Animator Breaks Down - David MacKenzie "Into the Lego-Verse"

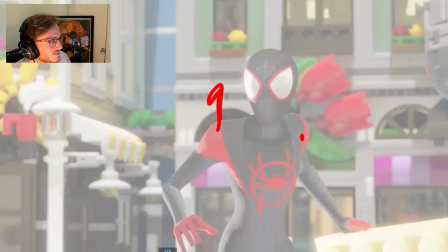(53:20)
Again, anticipating with the shoulders coming up. Because it's all pantomime, there's no vocals.
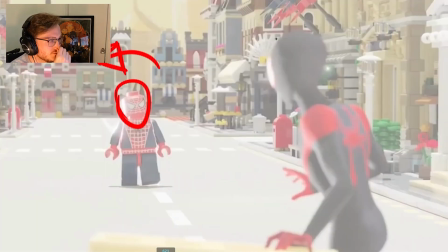(53:26)
You need to have these little reactions.
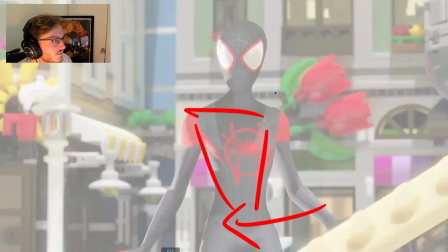(53:31)
And then there's a little shift of body on the weight there. And there's a little beat where we're just making the connection between him.
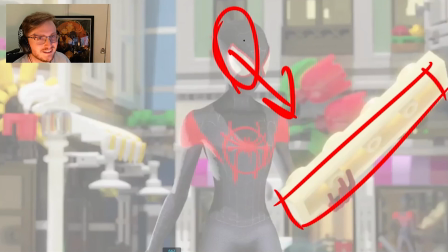(53:40)
He's like, Lego Spider-Man? That's like the subtext that he's saying. Subtext is also something that we're going to cover.
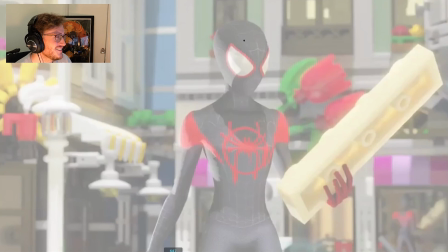(53:47)
All these videos to come, guys. Stay tuned. It may take me some time, but we'll get there.
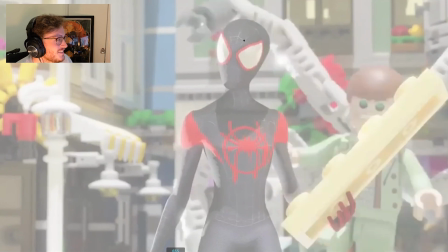(53:54)
So this is really nice.
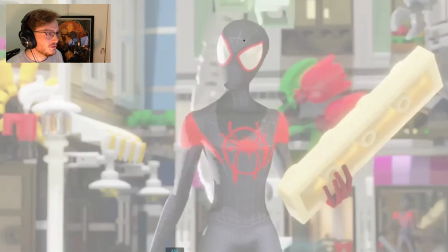(53:56)
I love how he's still using physicality and gravity and weight in different parts of the body for different characters. So you can see how this octopus spine lands first, and then there's a swing around.
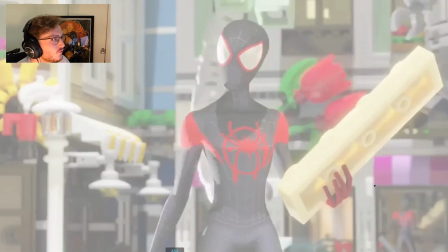(54:10)
So the spacing does this, and it comes around this direction. So it feels like he lands on one side of his body, and then the rest carries through.
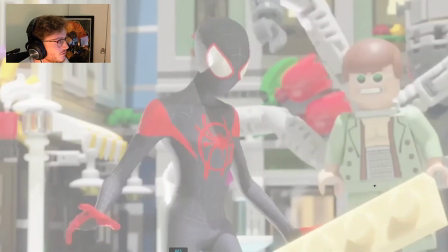(54:19)
So there's a weight shift there, which makes him feel heavy. Can you see that spacing?
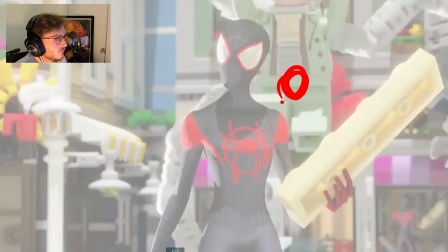(54:24)
So if we follow the spacing around, we'll go from his pelvis. It's pretty heavy, so we get rid of that.
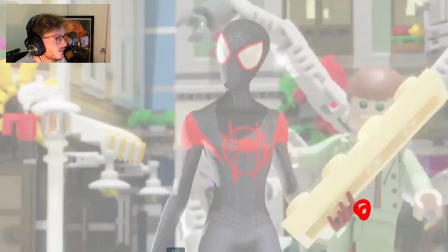(54:32)
And it still hits, gets harder and it hits sharper, and then it catches.
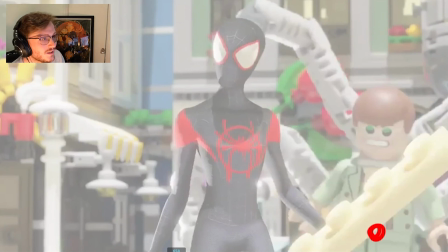(54:37)
Again, another video I want to cover is weight, but essentially his curve does this.
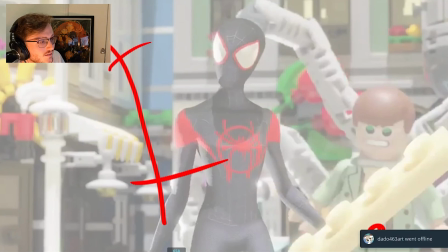(54:42)
It's like a bouncing ball. It eases out and it hits, and then it cushions in at the end, which is very nice.
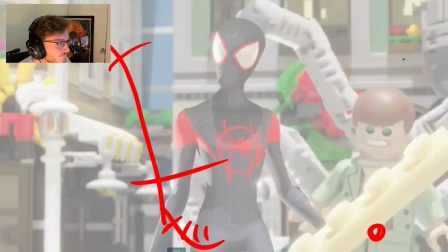(54:48)
This guy keeps on signing in. Let's get rid of that. And then he settles back up again.
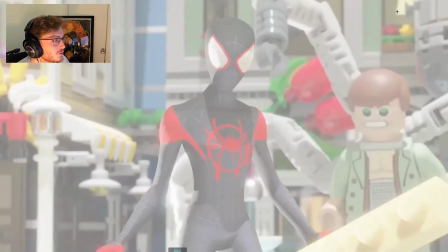(54:54)
It's very nice. I love how Miles, he begins to ease out here on his spacing.
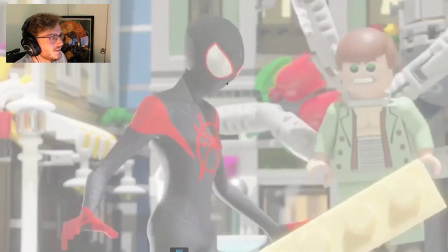(55:02)
You see the head? He eases out. And then just as he gets a glimpse of the character, then he's like, whoa, what was that?
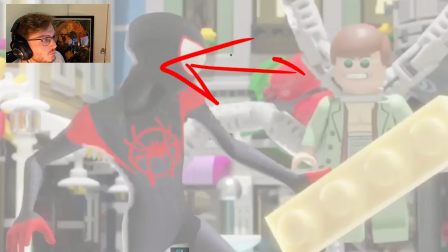(55:11)
And he starts to pull back.
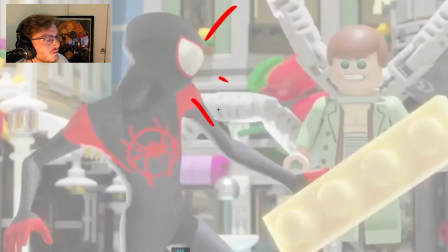(55:13)
If anything, I would have had like a kind of like reaction here, like some smears or something.
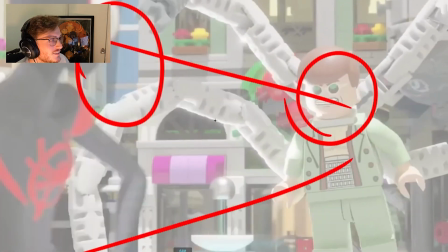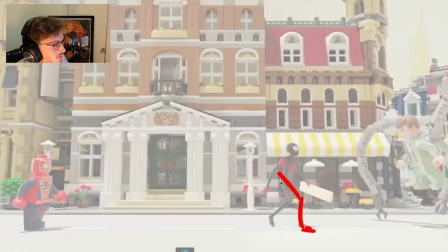(55:27)
So in here, you can see that he's pushing off with this weight here. So again, just in this single pose, you can feel like he's pushing off in this direction.
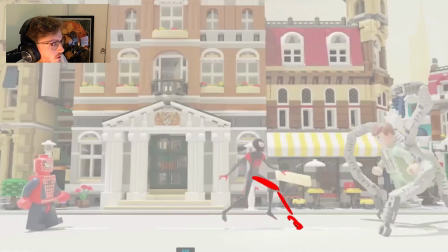(55:35)
As he jumps back, I feel like I would have maybe trailed the leg a little bit more, just to feel like he pushed off. Right now, I didn't really see much of a change in the angle on his leg.
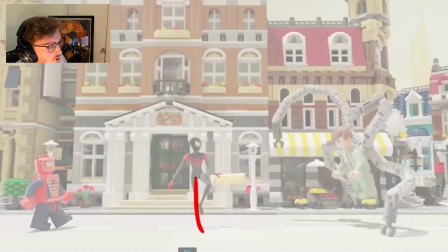(55:53)
And then I like how he's already pushing off here because he's in a very fast action, so that he doesn't have enough time to shift his weight onto this leg. He's already pushing off at this pose. And there's little hang time. So again, he's changing the timing and the rhythm in the pose,
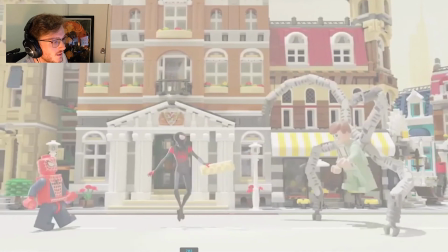(56:11)
where he goes from very fast action here and then hangs for a little bit and lets the legs catch up together and then plants back down.
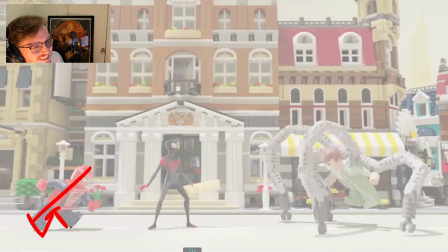(56:22)
I love this. There's such a he still feels kind of unbalanced for a Lego character. I guess they're quite light, so you can literally kind of put him off balance, but I love how he's trying to make dynamic poses while still making it feel like a rigid Lego character.
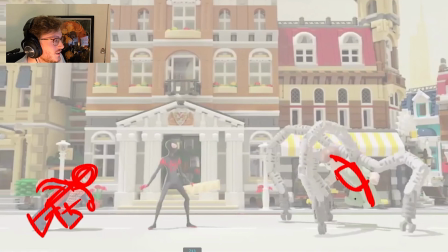(56:38)
So yeah, and you see there's still like a little nice line of action in the body here. It's almost like this guy worked on Lego Movie. Like, if he didn't, he definitely should, because this guy knows his Lego animation.
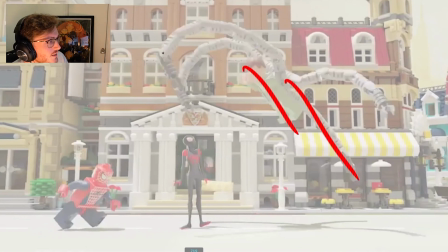(56:51)
So then he pushes off, and you can see that we got this nice arc of direction here.
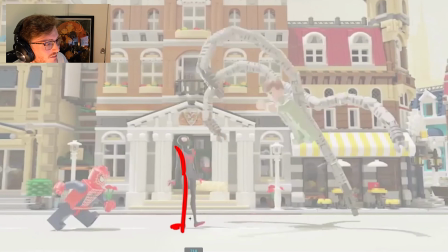(56:59)
And I love, this is very Miles, where he's like, it's kind of cartoony, but I love how he kind of goes off. Both his feet kind of tiptoe at this point here.
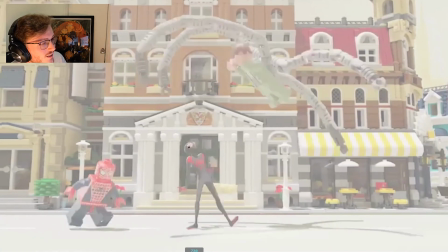(57:12)
And I like how his foot then leads the action, but his weight goes back. So now he's staying on balance.